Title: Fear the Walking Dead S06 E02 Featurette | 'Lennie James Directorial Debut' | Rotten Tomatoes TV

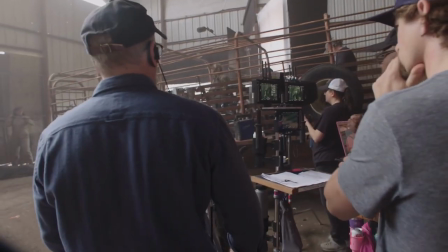1s Get ready. Good.
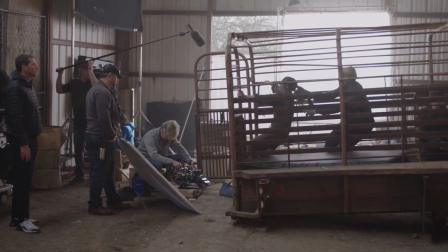6s And action. Charlie!
When I first came over from Walking Dead to Fear the Walking Dead, one of the things that was part of the discussion was, would I be interested in directing? And my answer has always been, no, thank you very much.
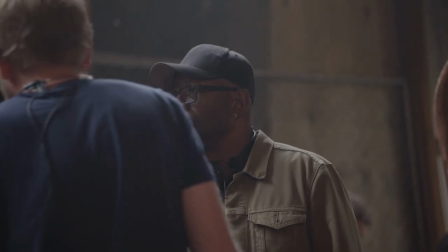25s
When we were having our usual talk about what the next season might be, I said to the boys, I think I'd like to take you up on that offer.
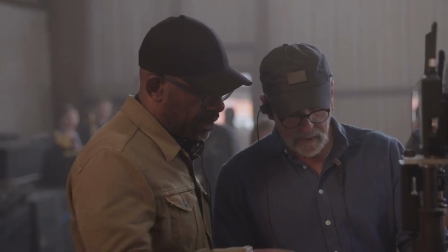34s
It was incredibly exciting to have Lenny direct this episode. He's been a part of The Walking Dead universe for so long, so we had no doubt whatsoever that he would be a terrific director.
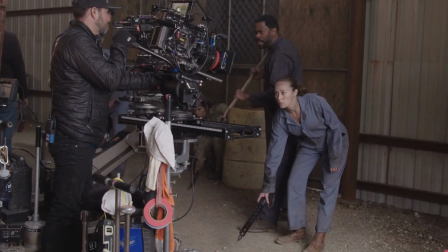46s I think it's an acting thing.
Coleman and Alicia were incredibly supportive and open to the idea of me directing.
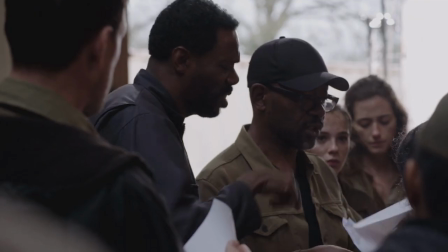55s Have a look and jump in.
Coleman has done it before. And he was a great mentor and companion through this.
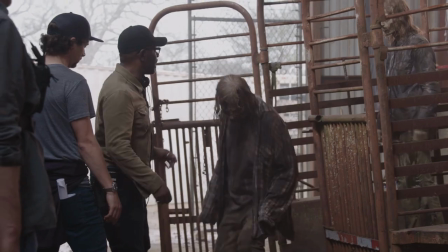64s
Actor-directors bring a great perspective to our show. Between the stunts and special effects and visual effects and the storytelling, I think it's a great balance.
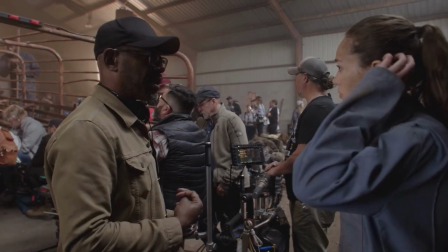74s She's resisting you. It's only because she's holding for the look.
I loved having Lenny James as our director.
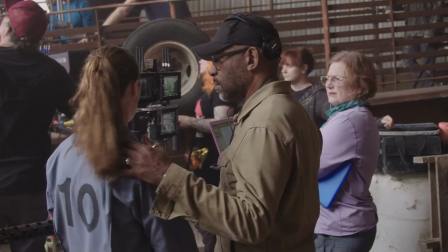80s
He really understands not just the world, the show, our characters, but he also understands us as actors, which is a real wonderful opportunity. All I did was move from one side of the camera to the other side of the camera, but it was like I went through the mirror in the Matrix.
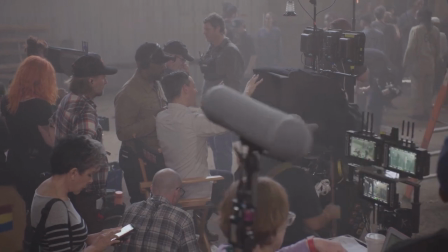98s
Your perception of how the job gets done completely changes.
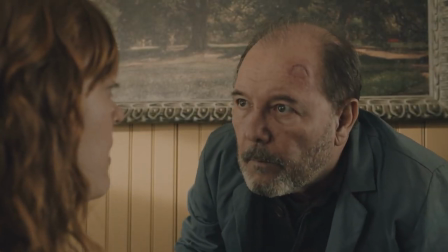105s I cut. Send a man. Hope you don't mind.
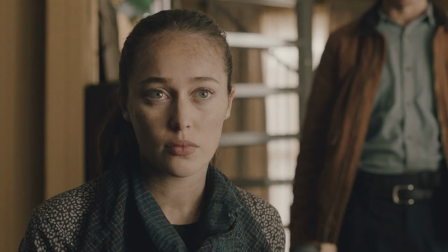113s Wasn't expecting this visit.
We were very excited to see Daniel cutting hair again, and we wanted something that would kind of leave some question marks hanging over him.
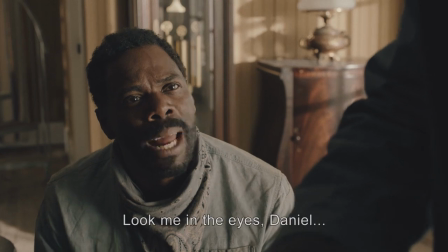122s
Not only does that for the audience, but also for Strand and Alicia.
Look at the eyes, Daniel, and tell me that you don't know who I am.
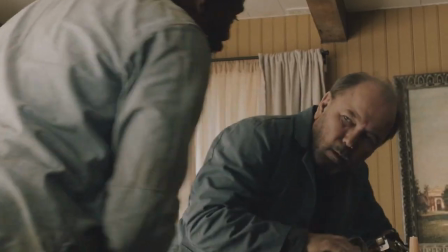129s Hey, hey,
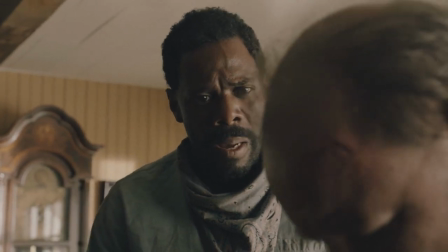133s I don't know who you are.
I had said to Ruben, I want to show the audience how fantastic a spy you are,
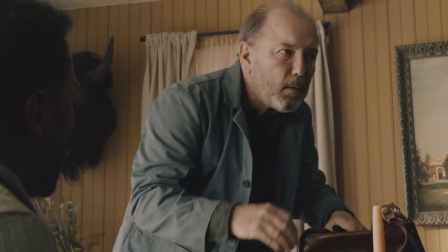141s
and how deep he goes undercover when he goes undercover. With Lenny as director, I felt very protected.
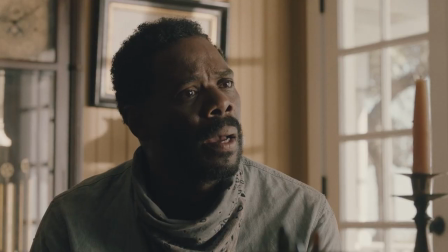147s
And because Lenny is an actor, I'm sure he was also acting my part as he was directing it in his mind. Walkers are coming out of a big old warehouse and there are about 500 of them.
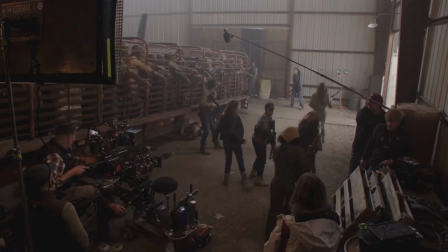161s
And we are whittling them down through a chute.
Action!
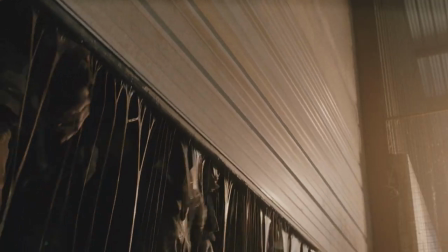168s
Lenny wanted to introduce a new element to Walkers that we hadn't seen. about having this added complication with molasses,
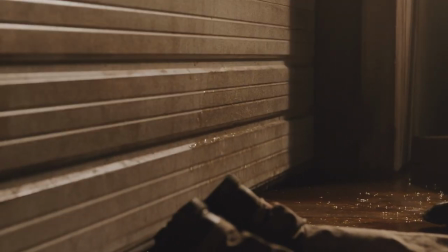175s
the sticky nature of that, how that kind of complicates it for them.
As soon as you get here, you're running back in.
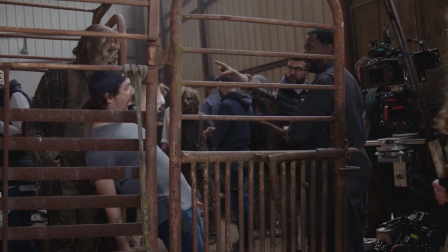181s
As a stunt coordinator, you're here to set all those beats in the action and know where the dialogue's at.
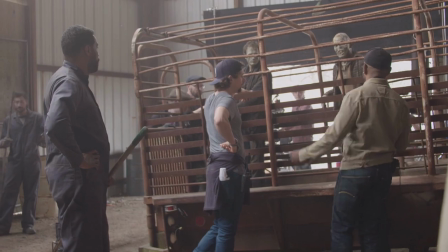187s
Working with Lenny, it's been wonderful. Prep was a lot of fun. I keep calling it Morgan all day long. I mean, Morgan, no, Lenny. Morgan, Lenny. The hardest part of this episode was navigating the big set pieces and
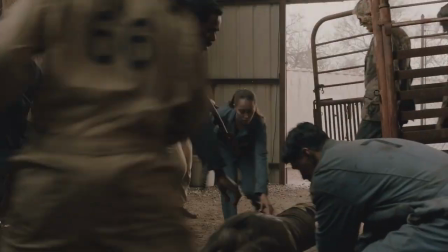200s
telling a story in the middle of this logistical nightmare. I've kind of titled this episode, Let Strand Be Strand.
So sorry.
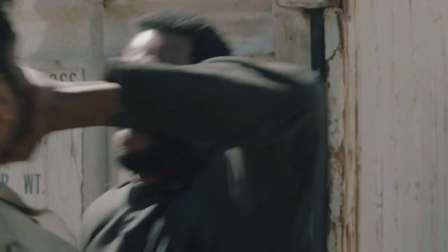213s Sanjay.
And seeing the journey back to the Strand of old.
Hey, hey.
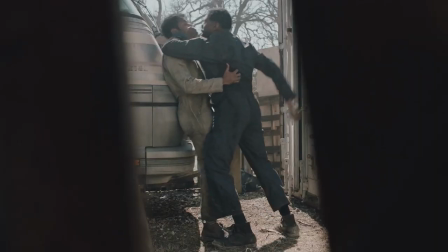219s You said you wish you had the guts to stand after them. Today's your day to be a hero.
And that's basically my focus on virtually every scene, is bringing him back to what I believe was when he was at his most complicated and divisory best. Sanjay, he had no ad to the grid. This kid's not going to make it in the first place, so this is going to save some lives then. Sorry, Sanjay. Sanjay.